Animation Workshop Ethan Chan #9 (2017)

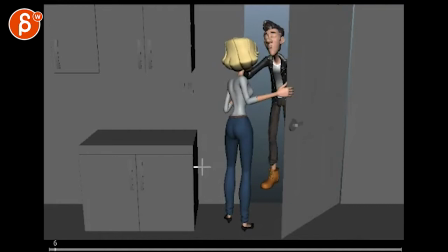All right, so you're saying, man, I added the thought process after closing the door. Watch this. You should probably... So there's only movement here.
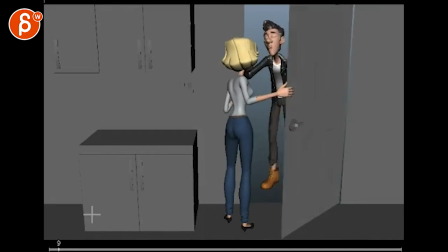Either you cut right when this door starts to move, but also the weird thing is that the door is moving without the hands pushing it. You could also just make the door a bit thicker. And there needs to be a little bit of movement in here I don't know if you had that you took it out but everything
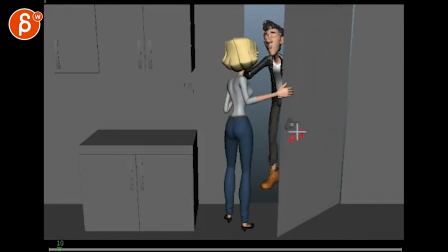kind of starts at the same time but after the door is moving just as a little thing there so hold on move the hands it doesn't look like it's touching the table I added some irs and brows for the close-up I didn't make her lean on the table I couldn't figure out the speed and when I did it it just awkward I just added some breathing and a little hand stuff
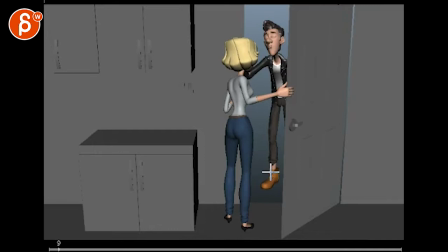If I do keep this, I think I need to move the camera because she seems too center in the shot.
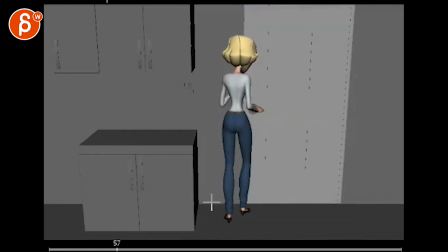Alright, let's see. Oh, I like this. That's nice.
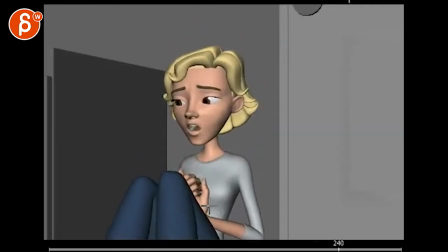Oh, that's great.
Why is it so hard to find a good man?
She is...
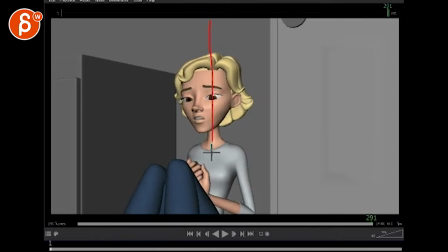She's not super center. Whoops, that is me being an idiot. ish I mean kinda I mean you could technically do this
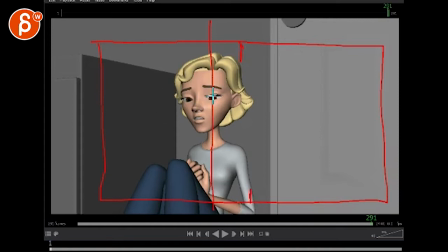the center line is here now so you're moving her even more to the left and you're a bit closer so you don't have to show all of this thing that could be something
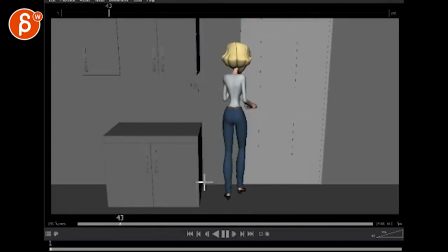and it's the rest is really cool just the beginning of what I just said there because it feels a bit magical how this door closes and the hand reaches the handle right when the door closes. It all feels a bit pose to pose still. And then also this, even if it's like a frame or two afterwards, it feels like the leg is timed with the door.
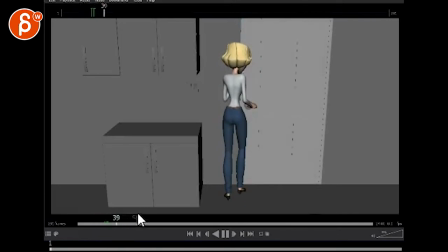So watch out for that. But that's great. I love that. That's all cool. That is a bit slow and floaty, that hand. The timing is too even. watch out through here she feels like a stick where everything pivots off of here
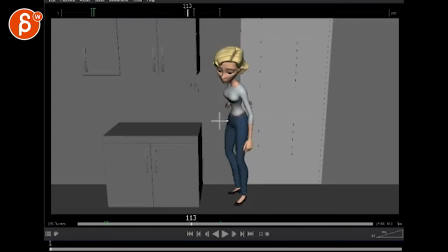and all of that it's just one big piece that pivots there is no breakup between any of these sections and it feels like even though there's maybe a slight delay but it feels like she hits the back and this comes together at the same time so the feeling a bit too pose to pose
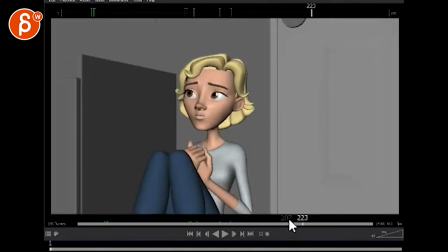but the acting and the looking and all that is great there's a slight feeling of IK